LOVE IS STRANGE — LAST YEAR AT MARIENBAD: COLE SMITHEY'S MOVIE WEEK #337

Love is Strange turns on Ben's distantly positive influence on Joey, whose resentment toward his uncle morphs into a sense of romantic hopefulness. But the question remains, how long will that precious attitude hold up in a society that values guns and money above all else? I give this good romantic drama a B my sleeper pick is to
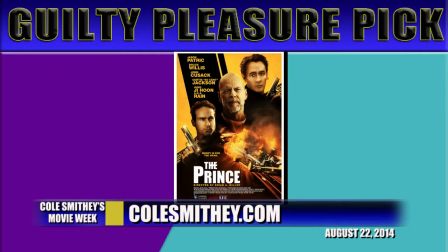(4:36)
be Takai and my guilty pleasure pick is the Prince my must-have
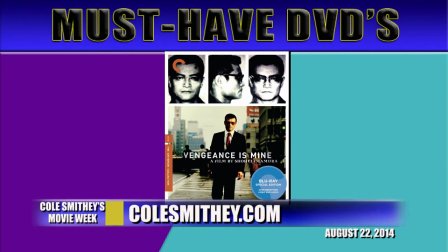(4:42)
DVDs are vengeance is mine from Criterion United States of Secrets
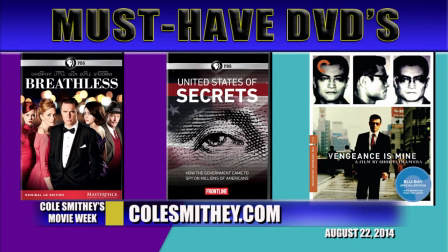(4:48)
from PBS and breathless from Masterpiece
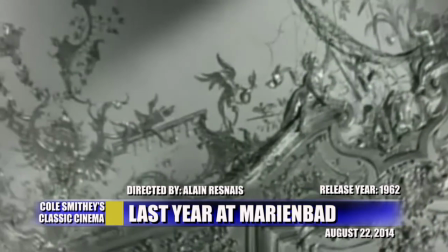Elan René's transcendent filmic parlor game remains an innovative and exquisitely executed example of minimalist filmmaking used to evoke mystery, romance, and a sprinkle of social invective.
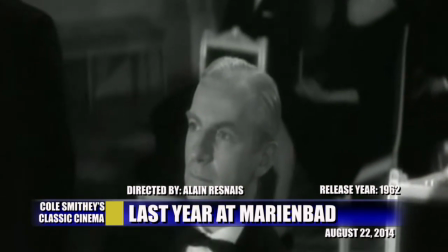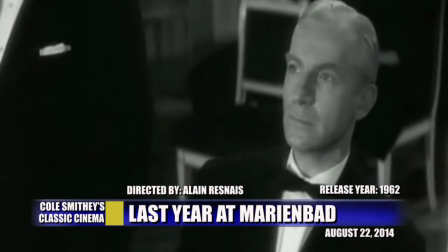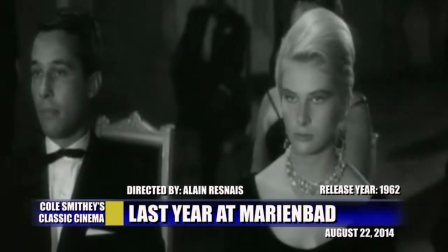(5:29)
Traces of Bauhaus, surrealism, and Dadaism abound, though they are wrapped in richly designed baroque filigree.
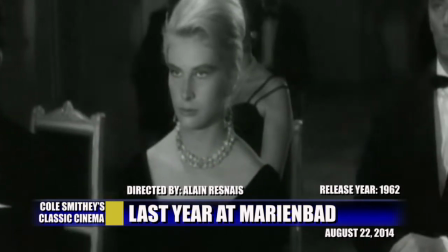(5:38)
Tuxedoed and evening-gowned party-goers interact in a
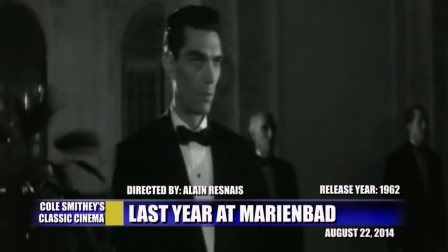(5:42)
grand ornate international Hotel that is astonishingly lavish.
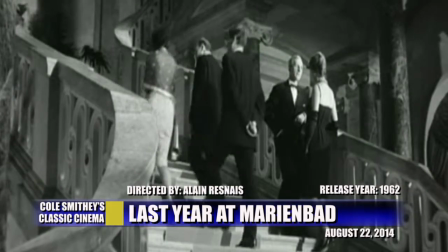(5:47)
Chandeliered hallways stretch for as far as the eye can see.
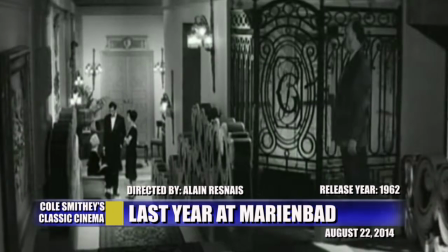(5:52)
Marble interiors with high gilded ceilings and mirror-covered walls overlook a vast
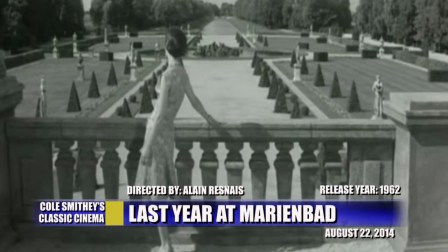(5:59)
formal garden punctuated by geometric topiary designs that add to the film's glacial allure.
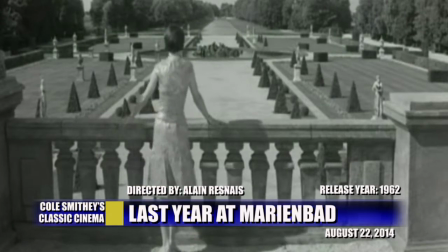(6:06)
René used the palace at Nymphenburg and the park at Schlesem to create a landscape that would well represent a European version of heaven on earth.
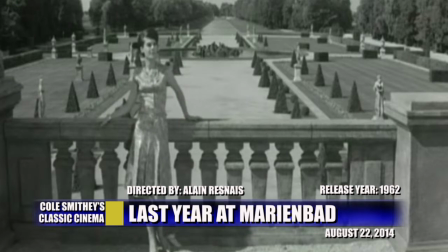(6:17)
Past, present, and future exist at once.
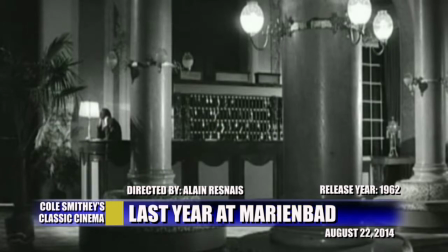(6:21)
Composition and style are as important to last year at Marienbad as the eerie displacement of
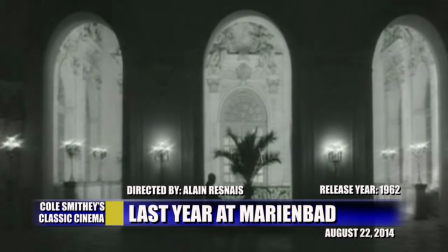(6:28)
its veiled narrative regarding a love triangle as played out in an otherworldly palace.
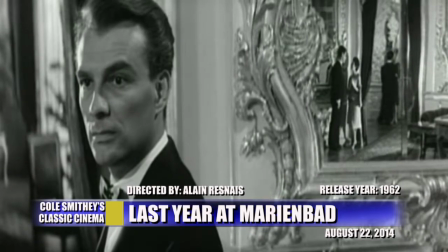(6:35)
René hypnotizes his audience with a repeated phrase from an unseen narrator.
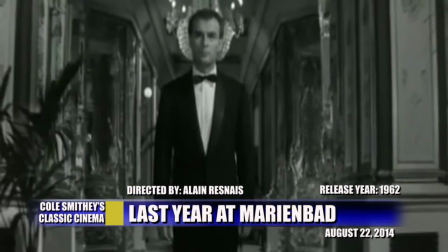(6:40)
Silent rooms where the sound of footsteps is absorbed by carpets so heavy, so thick that all sound escapes the ear.
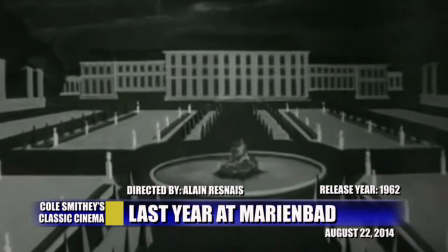(6:49)
The audience is placed in a cultural and generational vacuum where all human emotion and expression is tempered.
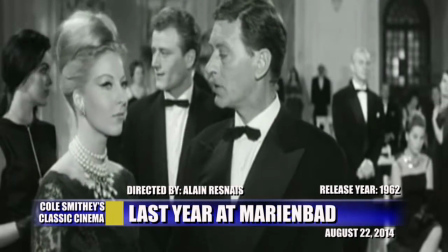(6:58)
Social interactions conform to strict codes of behavior. No one eats.
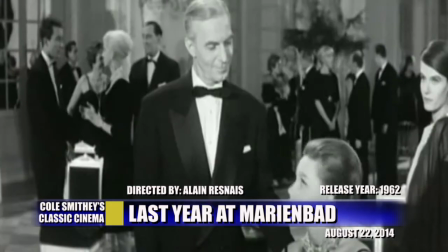(7:03)
Everyone poses.
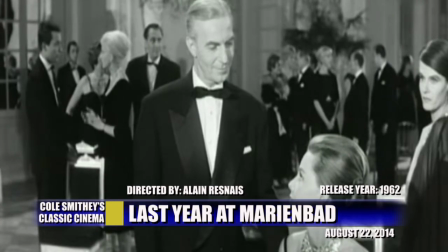(7:05)
Every move and gesture is choreographed so that an ever-present state of stillness serves as a black-and-white textured background.
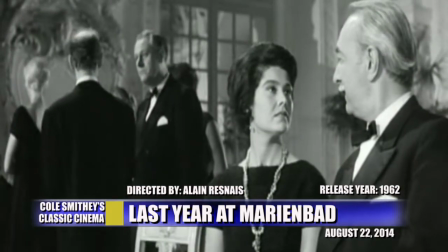(7:14)
Well-dressed bodies put on airs that pass for responsible social behavior.
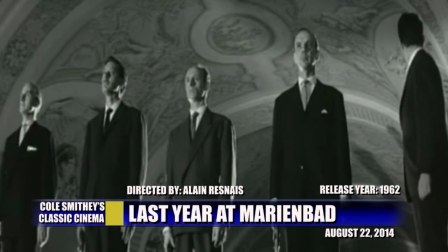(7:20)
However, the rules are slackened during gambling games between male
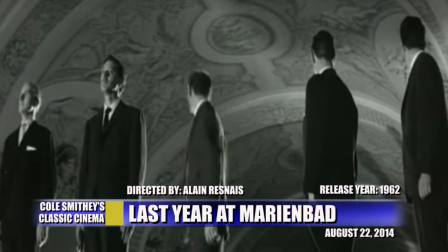(7:25)
rivals when an atmosphere of competitive one-upsmanship takes over.
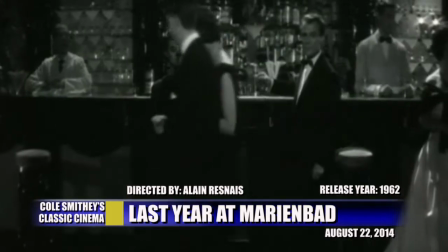(7:30)
Among René's austere humanoids is a young brunette beauty known simply as A, played by Delphine Sirig.
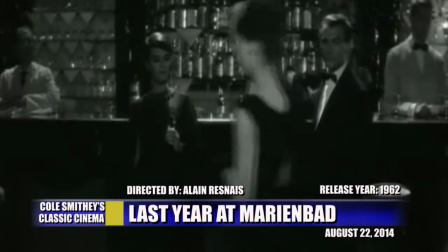(7:39)
X, played by Giorgio Albertazzi, is the closest thing the audience has to a protagonist.
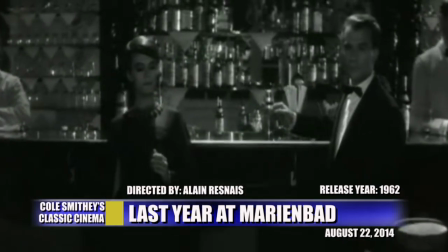(7:45)
He's a desperate romantic motor of energy.
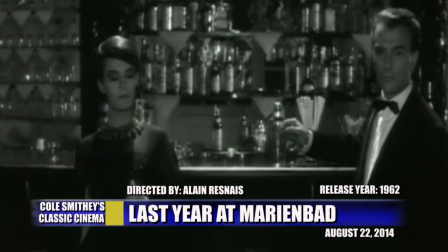(7:48)
Although A remembers nothing of it, X tries to convince her that they had a passionate love affair last year.
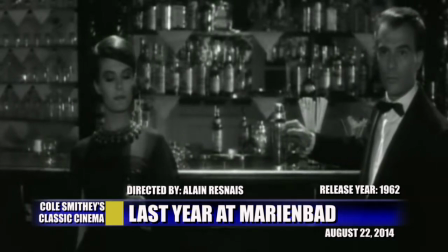(7:56)
I've never been in any bedroom with you, A insists.
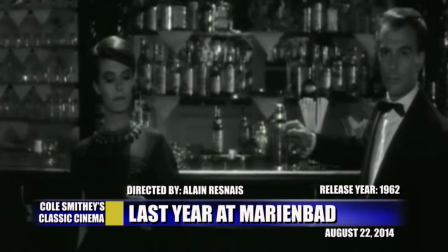(8:00)
X maintains that they are reuniting to fulfill her promise to make love to him and abandon her ostensible husband,
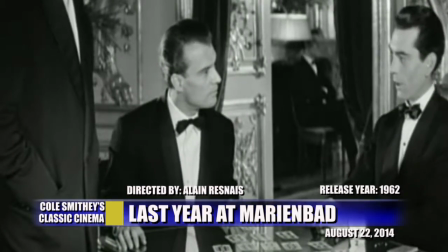(8:08)
M, played by Sasha Petuif, a conman gambler who never loses.
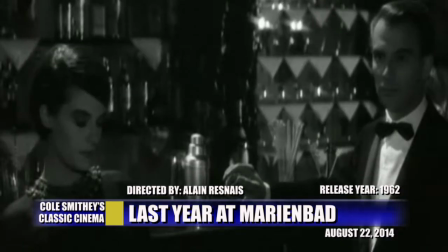(8:13)
René uses dynamic quick cuts between dark and bright stagnant imagery.